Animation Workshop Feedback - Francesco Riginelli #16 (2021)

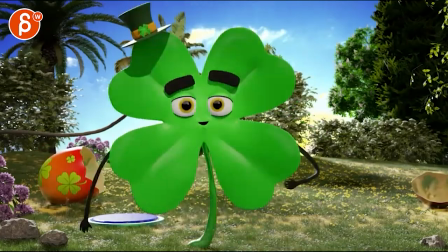0:03 all righty we got a two-parter here we got this and the 11 second club it's
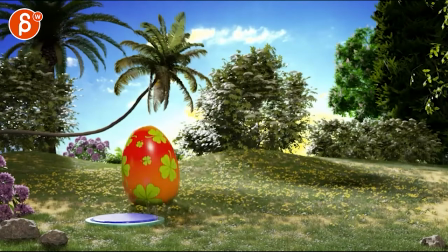0:09 placed in full it's longer piece say hello lucky charm this
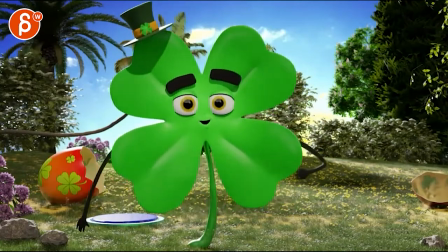0:14 four leaf clover is the happiest luckiest little charm by far
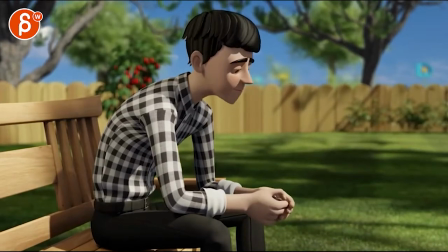0:19 when i was a kid my dad once took me on a trip to his favorite
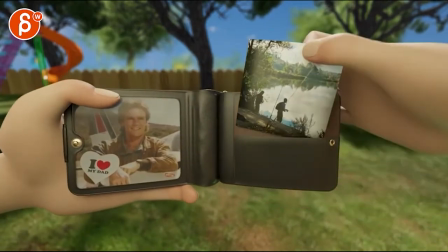0:24 fishing home it's a place called sparrow lake it's the most beautiful spot you've ever seen
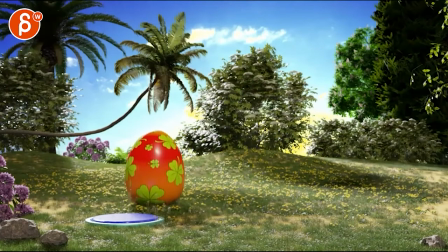0:34 right that's pretty cool let's watch this again say hello lucky charm
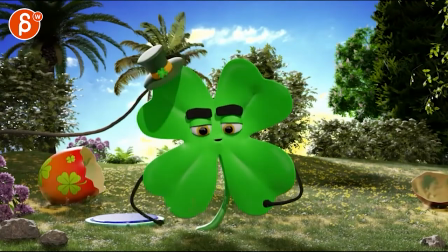0:39 this this is a mostly voice over is the happiest luckiest little charm
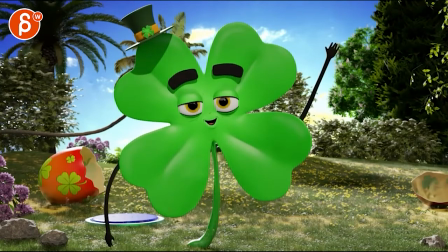0:45 all right so i think the big question is this little charm happiest luckiest little you can hear the giggle here yes little child do i mean you would have to incorporate the animation a bit more in terms of a bit of a luckiest little luckiest little it almost sounds like a mouth closed giggle
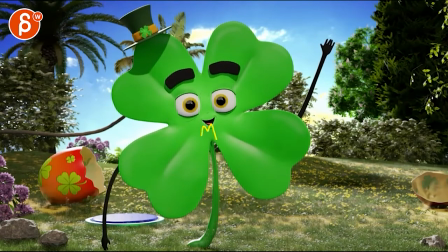1:04 yes little and then you would have to have that little shake in the body to match that or you just take that giggle out and you leave the animation the way it is what i would say when he says luckiest little charm by far or leaf
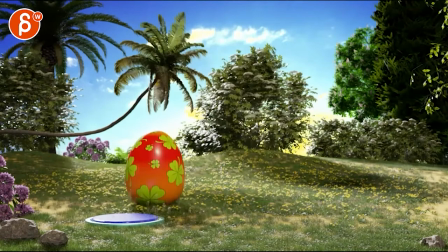1:19 clover is the happiest so the happiest i like this start from the beginning i like this that's all cool
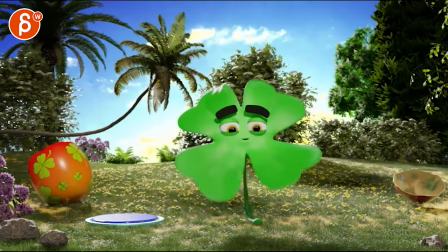1:30 maybe this is so picky but this thing could then i almost
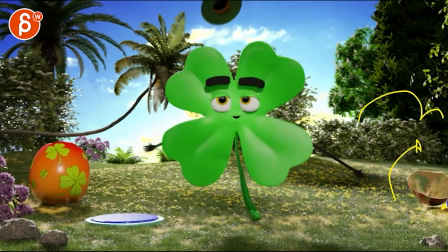1:36 expect the moment to continue with that rotation so that it would this side would be flatter so kind of continue rolling
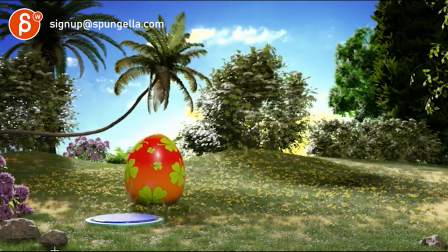1:44 this seems pretty cool and again this is all you all
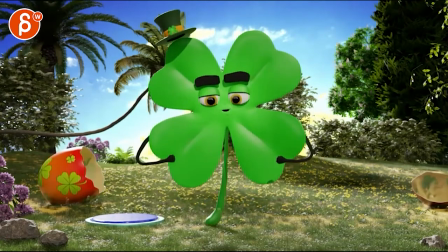1:49 you design model rig texture that's a lot of work the
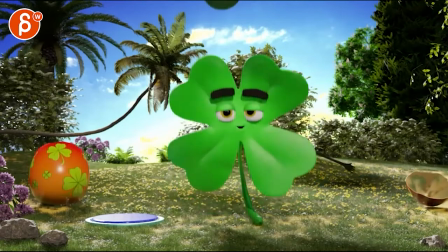1:55 only thing when i was watching this for the first time is that there's a slight feeling of
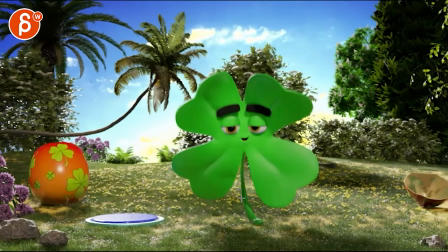2:01 a weird balance where it would have to be almost a bit more over the whole cortical body all of this would be more over this i feel like camera angle from here you got that and then it goes back and then here you got the clover and it would fall backwards
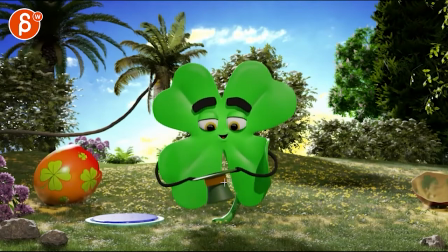2:21 even this here gets a bit better this feels a bit more over this but i think i will go further
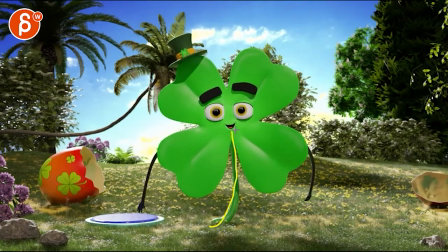2:29 even this feels like this would kind of fall over it would be a bit more over this and then you have it here same
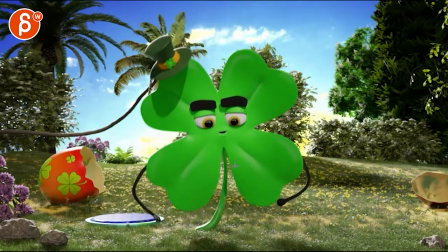2:39 thing when you get to these points i mean it's off but then you go this way so that would be fine but then we're here now i
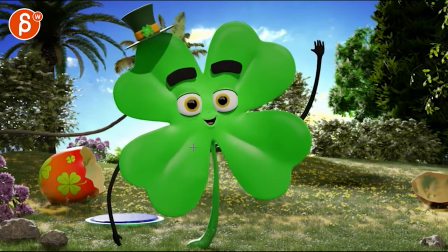2:47 feel like we're really offset this might be too picky that's for you to decide but that's one of the things that struck me first the second
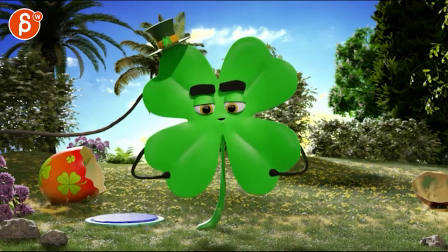2:56 thing was that it's the happiest thing alive but then once you get to here even like
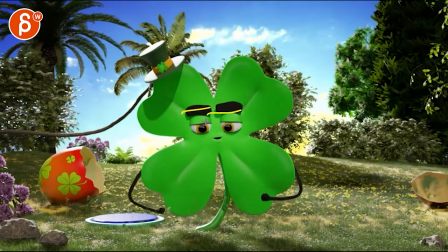3:01 all of this feels almost grumpy almost this
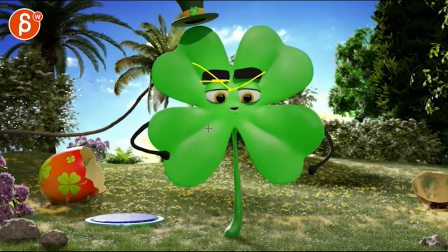3:06 big eyebrows but it's it's it's not quite it's like this yet but there's almost a certain grumpiness
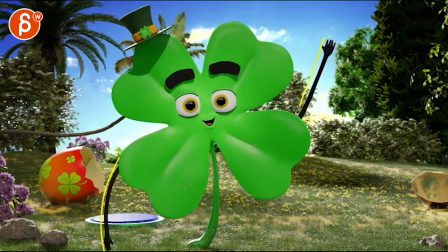3:11 then it's okay but then it feels very tired oh yeah i'm
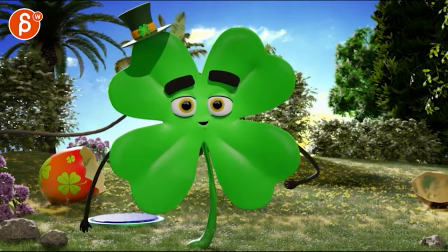3:16 happy you mean versus more energy some bounciness
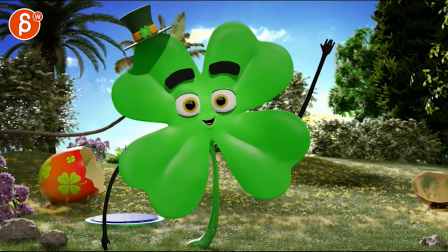3:20 even this would have maybe a bit more of a a bent arm like yeah and even this could be this it may be stronger in its wave it just feels like that's actually a perfect frame to land on it feels like a very very tired
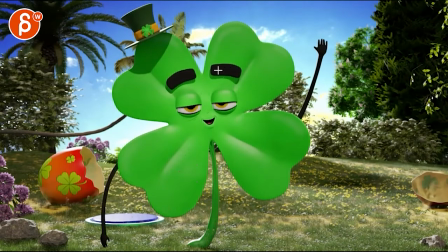3:35 four-leaf clover with arms and legs that's my
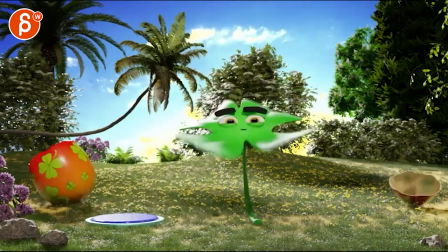3:41 that's my main concern that for what it's supposed to be i mean it says here a friendly
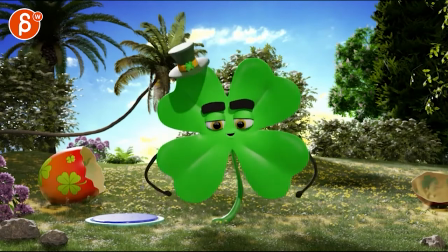3:46 looking four-leaf clover but with the voiceover just it is there's a certain happiness missing
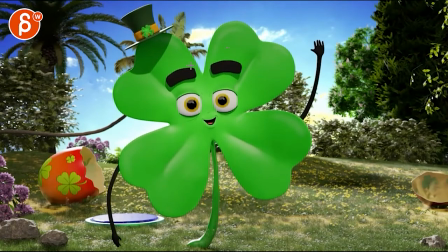3:52 other that it's cute i would find ways to your since it's from scratch if you can kind of push the asymmetry and you can have you know Maybe this eye would be more close. This would be a bit bigger than the other one.